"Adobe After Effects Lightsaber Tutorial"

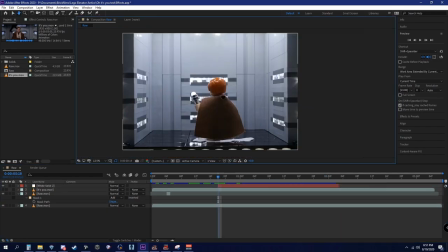12:35 And then Shift Control D, delete. And boom, now we got our rotoscope of our lights, of our lightsaber.
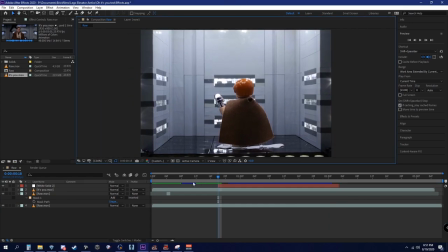12:43 I'm so voice cracky. Cool. All right, that's basically step one of 50.
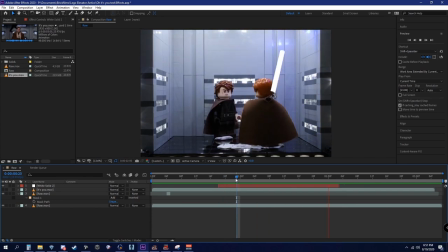12:54 No, not 50, but that's basically what you need to do if you want to track your lightsaber. Also, as you guys can tell, I have a blue light up here to indicate that the lightsaber is actually turning on.
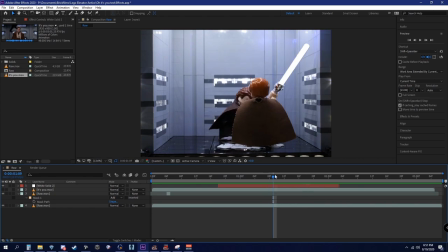13:10 You don't have to have this. In fact, this was my first time using this method. I just want to see how it looks. That's why this is a test.
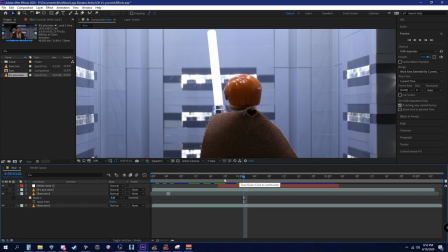13:19 So there's two ways that you can get rid of the lightsaber so it looks like it's actually in front of him.
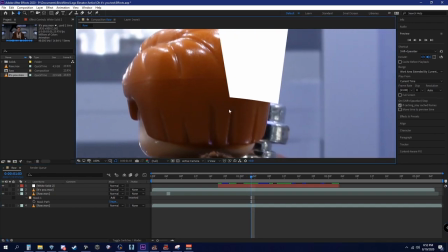13:24 First thing you can do, which is what I call the easy method, turn this off and go to your masks.
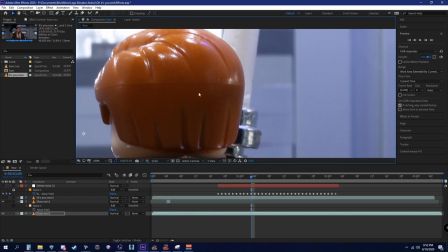13:32 And then lock this one so you can't mess with it. And see, I just messed with the actual footage.
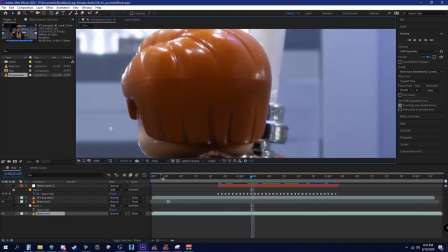13:38 So it doesn't allow me to click it or anything.
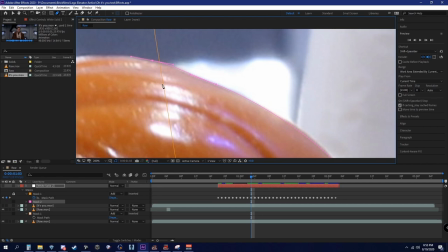13:42 And basically, just going to be keying out your subject that you don't want to have the white solid on.
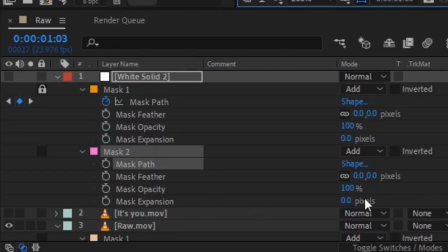13:50 And then click mask. Mask path for that. And then do subtract. Probably make this about one. Turn that guy on.
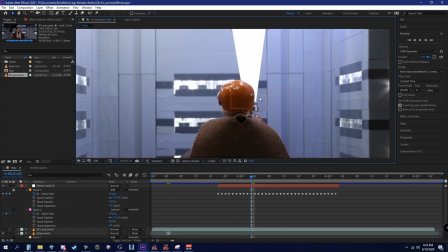14:05 And look, it looks like it's actually behind him.
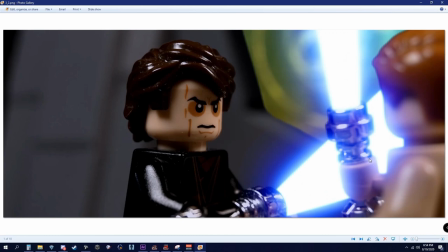14:09 But if you do that, and you later do all the blurring and coloring that I'm about to show you,
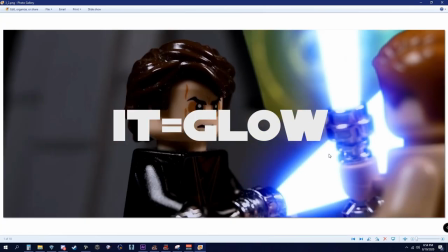14:16 it basically wraps around the subject, which is not how it looks in the actual movie. Here, let me see if I can get a clip of what it looks like in the movie.
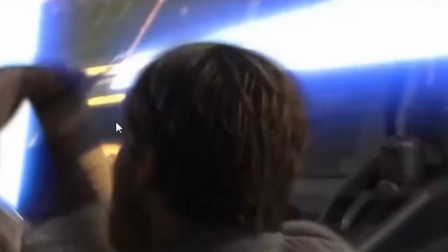14:25 So as you can see here, it basically just cuts off immediately from the lightsaber, and there's no
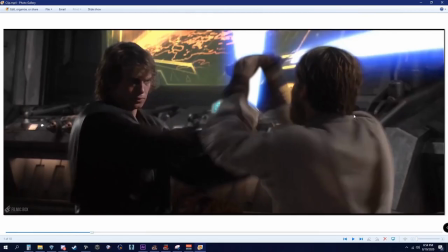14:33 glow wrapping around it.
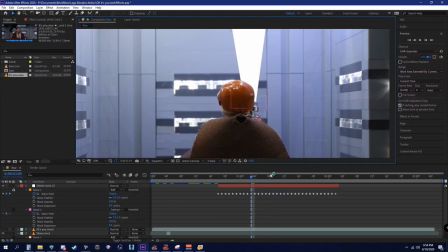14:37 But you can do it the way that I just showed you with the mask on the actual white layer.
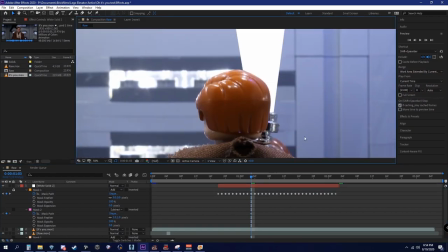14:43 That's the easy way. I did that for longest time. It looks good, but since I'm very picky about how my stuff looks, I don't do this method and I do the harder method.
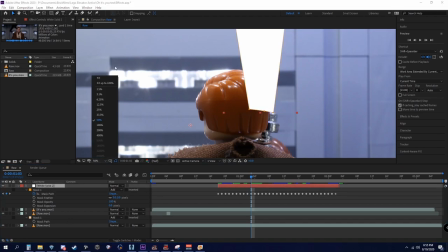14:54 The harder method I'm going to show you after we actually apply the lightsaber glow to make it look like a real lightsaber.
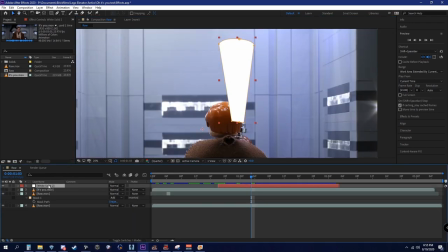15:03 So what you're gonna wanna do is minimize this. I'm gonna be doing Control D to duplicate the layer. And I normally have this duplicated 5 times,
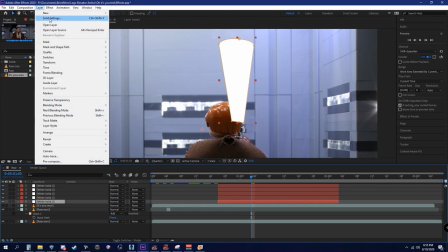15:14 but I take the bottom layer, do layer, solid settings, make this black,
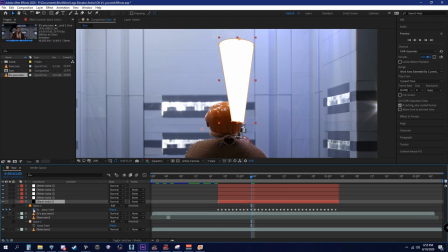15:21 then click new, and then you click M for your mask, take this mask and delete,
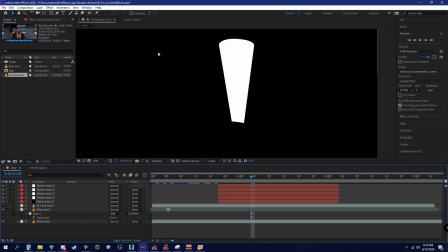15:27 because you're gonna need a black layer in order to get your color, I guess you could say.
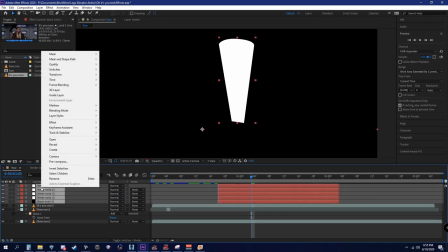15:34 So then what I do is select all these, right click, pre-compose,
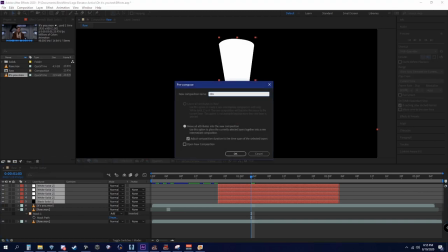15:40 and whoever the lightsaber is associated with,
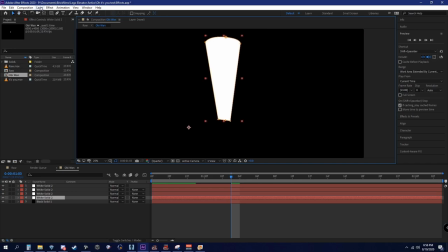15:44 then double click into here, take your bottom layer, go to effects, blur and sharpen. You're gonna wanna find your Gaussian blur and then take this, let's try 500.
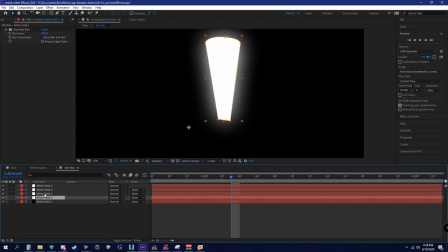15:57 I think it might need a little more. All right, so I made the bottom layer 600 on the Gaussian blur. And then normally the layer above that, I make it half the amount I did the last one.
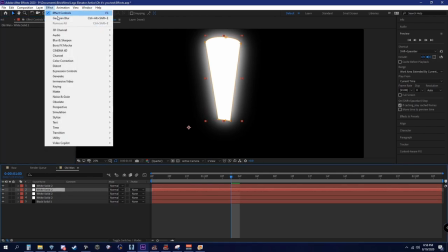16:13 So this one was 600, 300, make this one 150.
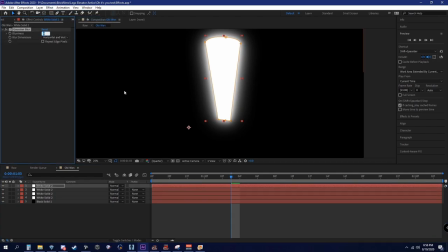16:18 And then for this one, I'm gonna make 5. That normally looks the best.
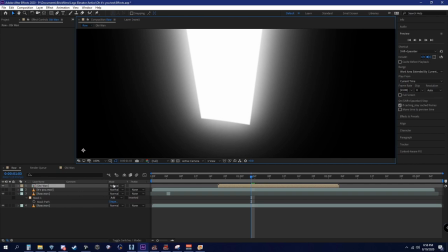16:24 If you keep that at 0, it just looks super harsh with the footage. And then you're gonna wanna take normal, put that on screen.
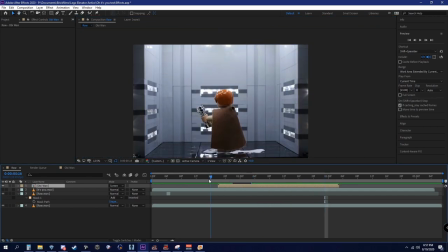16:34 Woohoo, you got a white beam, but that's not what we want. We want blue in this case, since this is Obi-Wan and I did have a blue light.